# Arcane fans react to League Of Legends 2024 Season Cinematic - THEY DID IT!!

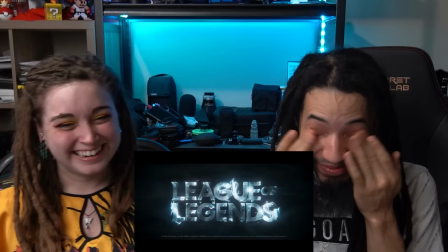(5:07)
seen? Oh my god. I can't. Oh my god. The graphic fidelity. Give me a tissue. The graphic quality and fidelity, that one was so good. That's so on point. That was Yasuo, right? Yeah. Yeah. Yeah, like, without a doubt, because of all the, all the, uh, wind. Yeah, I know, but I wasn't, I wasn't, I wanted to say Yoni first, like, no, no, it's Gaston, right? I almost did, too. I had a flicker in my mind that I was like, no, no, you're totally right. That was absolutely insane. Yeah. I have no idea. I'm like, I just, I don't.
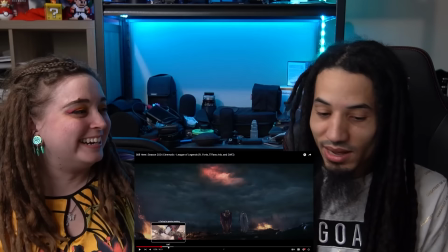(5:54)
They nailed this. I had, like, sorry, sorry. I don't have any favorite parts. It was all my favorite.
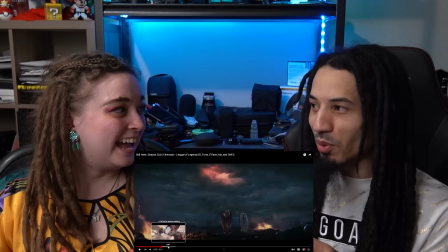(5:59)
I think they went, like, you couldn't have recouped better. Oh, yeah.
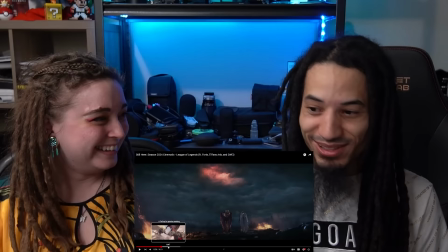(6:04)
You guys redeemed yourselves so hard. You couldn't have recouped better. The glow up was insane.
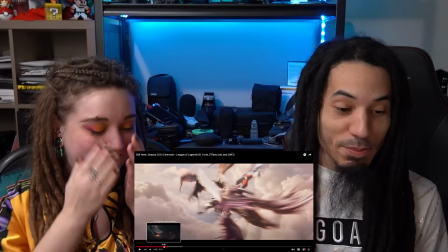(6:10)
I had like, immediately, as soon as Morgana took that power stance, I was like, okay, we got full body chills.
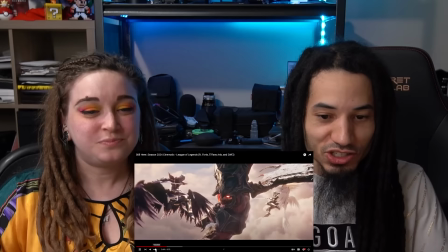(6:17)
And it just kept going and kept going. I had body chills as soon as they flew up into the heavens! And I'm like...
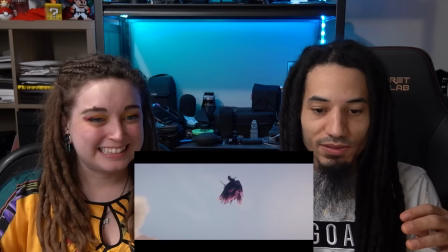(6:24)
It's like the swing of the camera and everything, like the intensity, let's just like... It was...
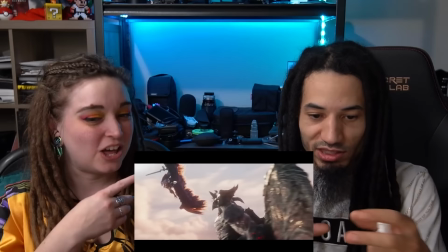(6:32)
I love, I love the almost like the frame rate changes of the camera, like the slow motion, like the quick, the quick, it's almost like they're like,
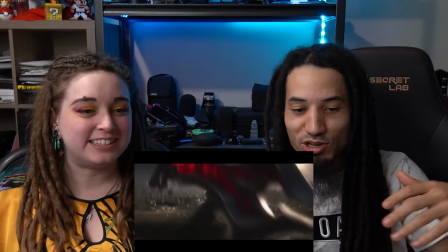(6:39)
it's almost like we got the 360 motion when like in the Matrix when Neo and Agent Smith like jump at each other and they're spinning.
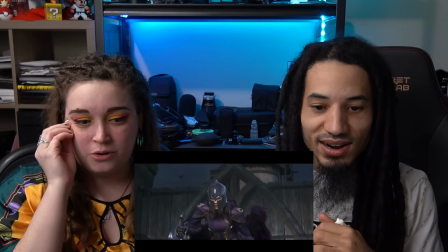(6:46)
It's almost like we got that in that Aatrox battle right there. Definitely, definitely. As soon as I seen Gale hit that door, I was like, oh no.
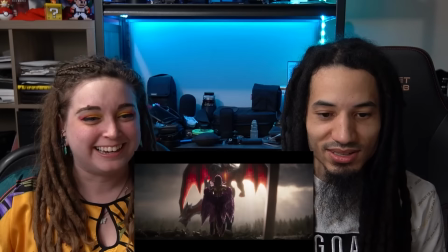(6:55)
You, like, you done messed with sisters, okay? This is so sick.
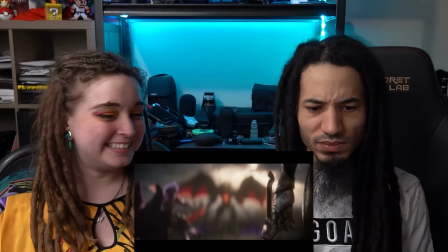(7:03)
Yeah. She totally has just, you could just, like, I mean,
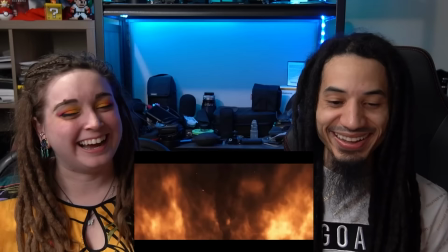(7:12)
I don't even, you could feel her wrath, right? and it's funny her sister just looks at her like so uh stoically like no thanks or anything just
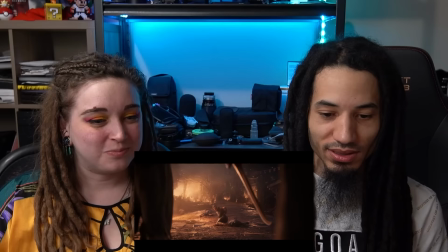(7:20)
like uh huh yeah i love it though they're both they're both obviously like mega mega warriors
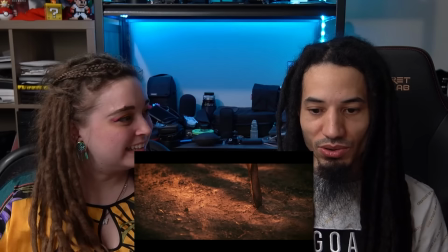(7:27)
and wicked characters yeah wicked characters i really like how they showed
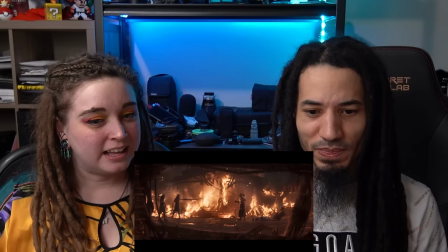(7:33)
uh boulder and practiced it for wrong for some reason but we're pretty sure it's yasuo and um
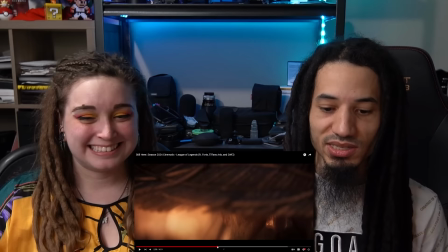(7:41)
this was so cool here first of all this that frame right there is probably my favorite frame of the entire scene because it sets
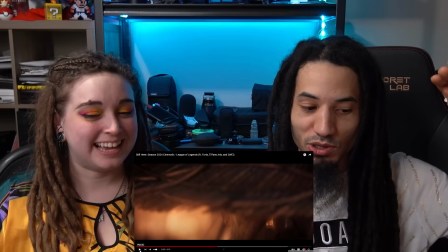(7:48)
up the emotional it brings you right up to the cliff before you know that stuff is about to go down right that's this
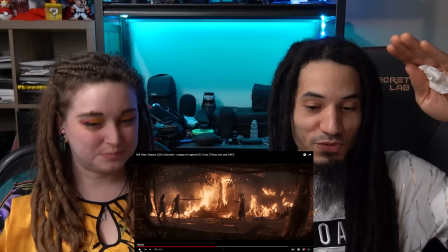(7:56)
scene this second and a half scene right here brings you to that emotional that that point before you jump and you know the it It's just,
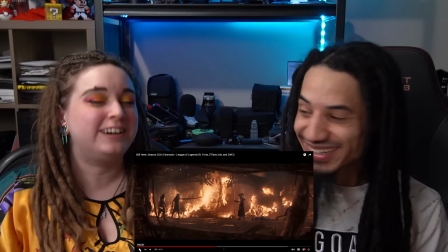(8:03)
oh, man. Yeah, I love, like, the two guys are like, like, what is this guy going to do, right?
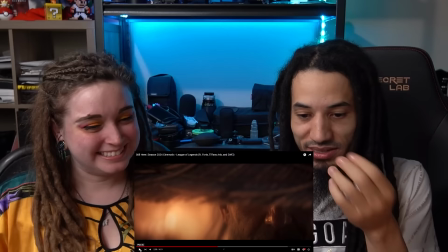(8:10)
And it's like, you aren't ready. Yeah, back to the scene. I just want to say, like, the quality of the pores and the skin.
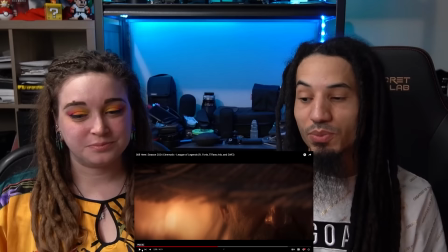(8:17)
I'm like, I don't, at this point, I don't know what studio that they went with to make this cinematic,
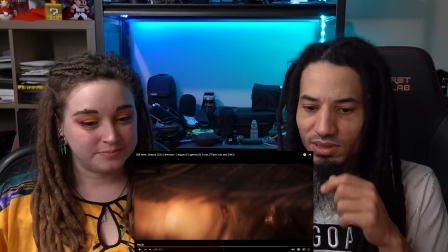(8:23)
but let me tell you that I almost, my gut feeling is like it's one of their OG studios that they've worked with in the past.
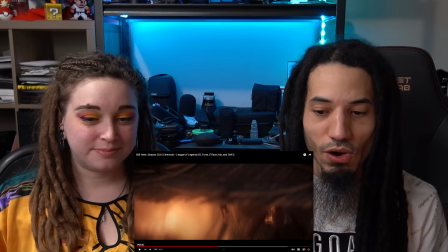(8:30)
And I have, there's one that keeps coming to mind. and i'll look into it afterwards but like holy cow yeah holy cow
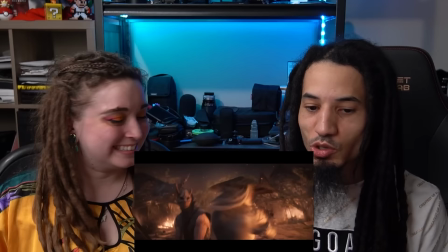(8:38)
the eye candy that we just got to witness was insane i love how you don't see his eyes too or his expression so it leaves it up to the imagination to
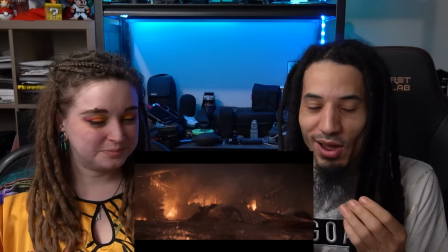(8:47)
fill in how how intense you want that feeling to be and oh my god
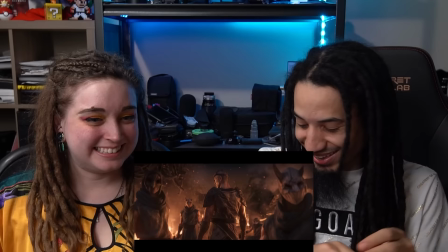(8:52)
is it intense right yeah oh my god like the nerds